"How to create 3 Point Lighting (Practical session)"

There are different lighting techniques. The most popular lighting technique for interviews, documentaries, and even for videos generally is what is called the 3-point lighting. And just as the name is, 3-point lighting is the use of 3 lights. The first light is what? Your key light, and your key light is the main light. Now, usually your key light is supposed to be the one with the highest intensity. Then you have a fill light. And then the third light in the triangle is a backlight. Understand, I did not say a background light. I said a backlight.
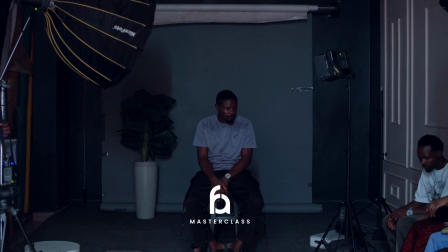[0:49]
This is our key light. Now, when you're doing lighting techniques,
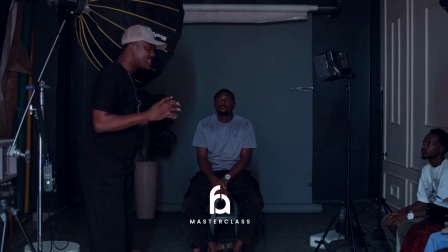[0:54]
the most important thing to note is that lighting techniques are determined or decided by the positioning of the light. It's how you position the light that determines the lighting technique. Okay? Now, normally,
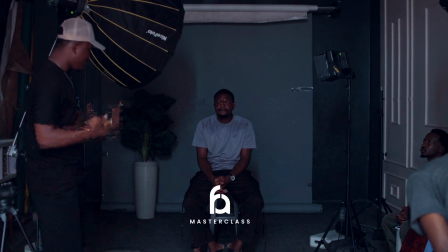[1:09]
what might come to mind is, since this is your main light, people make the mistake of positioning it right in front of the subject.
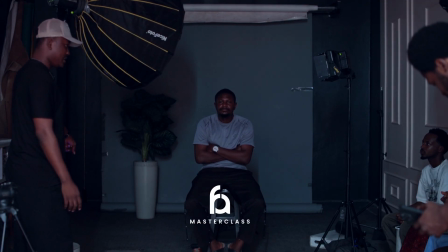[1:17]
That's why I say somebody gave you guys expo, because you guys kept your light semi-correctly.
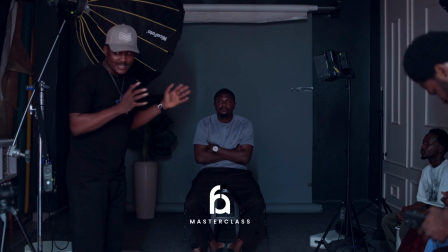[1:26]
It was not very correct, but you guys tried. That's why I said, who gave you expo? And Josiah said it was Nathaniel.
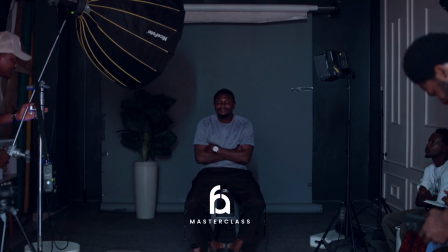Okay, good.
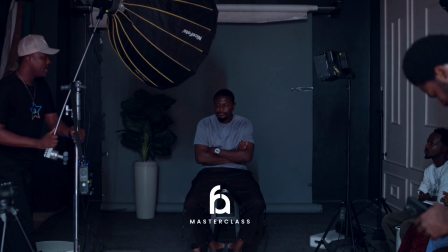[1:41]
So your key light is not supposed to be directly in front of your subject. It is supposed to be to the side of your subject, not completely to the side.
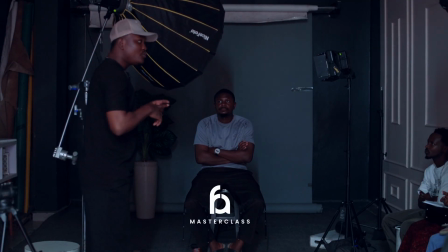[1:49]
Now, that is the problem. If it goes completely to the side, you move into another lighting style, another lighting technique completely. I'm going to show you what that results into before the class is over.
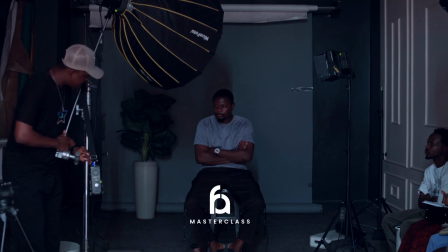[2:00]
But for the 3-point lighting, we have the light, the key light, to the side of your subject at a 45-degree angle.
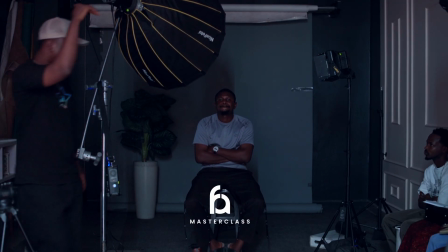[2:07]
So it is a little above your subject's eye line, tilting downwards towards your subject. Is that okay? See the way it is positioned now.
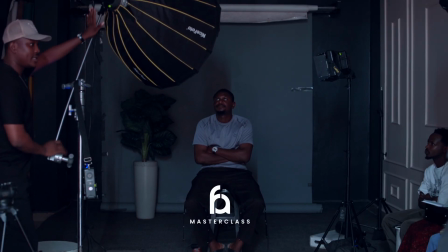[2:19]
This is how your key light is positioned. It is not directly in front of your subject. It's a little to the side, either to the left or to the right, tilting downwards towards your subject. Okay? Now, let's turn the key light on. Right?
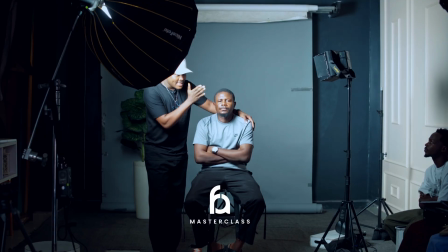[2:39]
The key light, because it is not in front of your subject, it's to the side of your subject. What happens is, it creates a little bit of a separation.
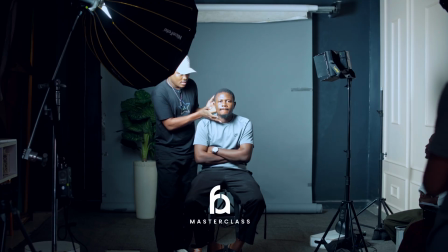[2:51]
So on this side of your subject, it is bright. But you see that all the way here like this is bright.
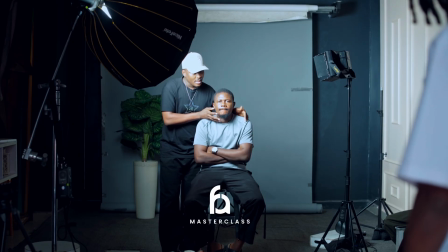[2:57]
But if you notice here, it's dark. That gives your subject some level of contrast.
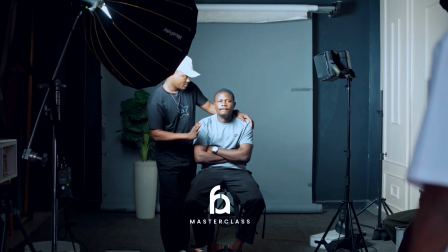[3:05]
It gives the shot some contrast and adds some depth and drama to the shot, as opposed to having the light directly in front of your subject. Now,
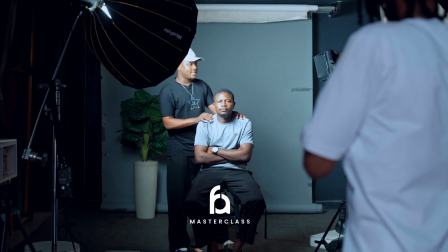[3:15]
because your camera relates to light, if there is no light hitting here at all,
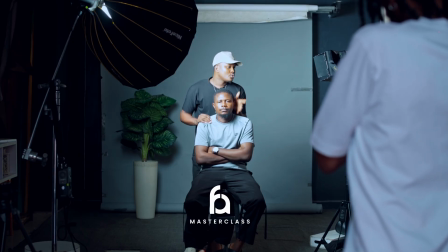[3:21]
your camera is going to see this place as darkness. So to prevent that, you now introduce your fill light.
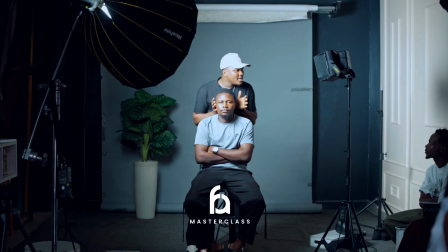[3:30]
The job of your fill light is to add a little bit of light to this side of your subject that is not bright, that is dark. That way, your camera can tell that this place is not darkness that's here, it's shadow. There's a difference between darkness and shadow.
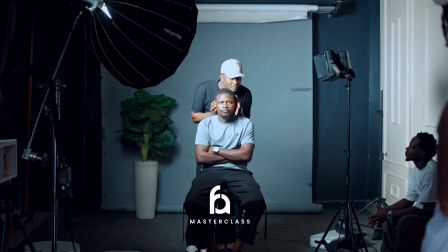[3:52]
Shadow to the camera is there is something here, it's just that there is little light.
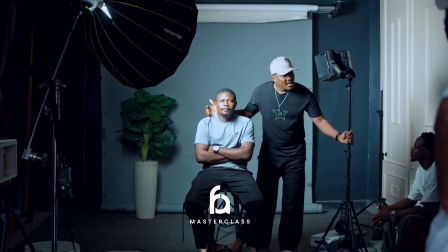[3:59]
That invariably means that your fill light should be at a very low intensity.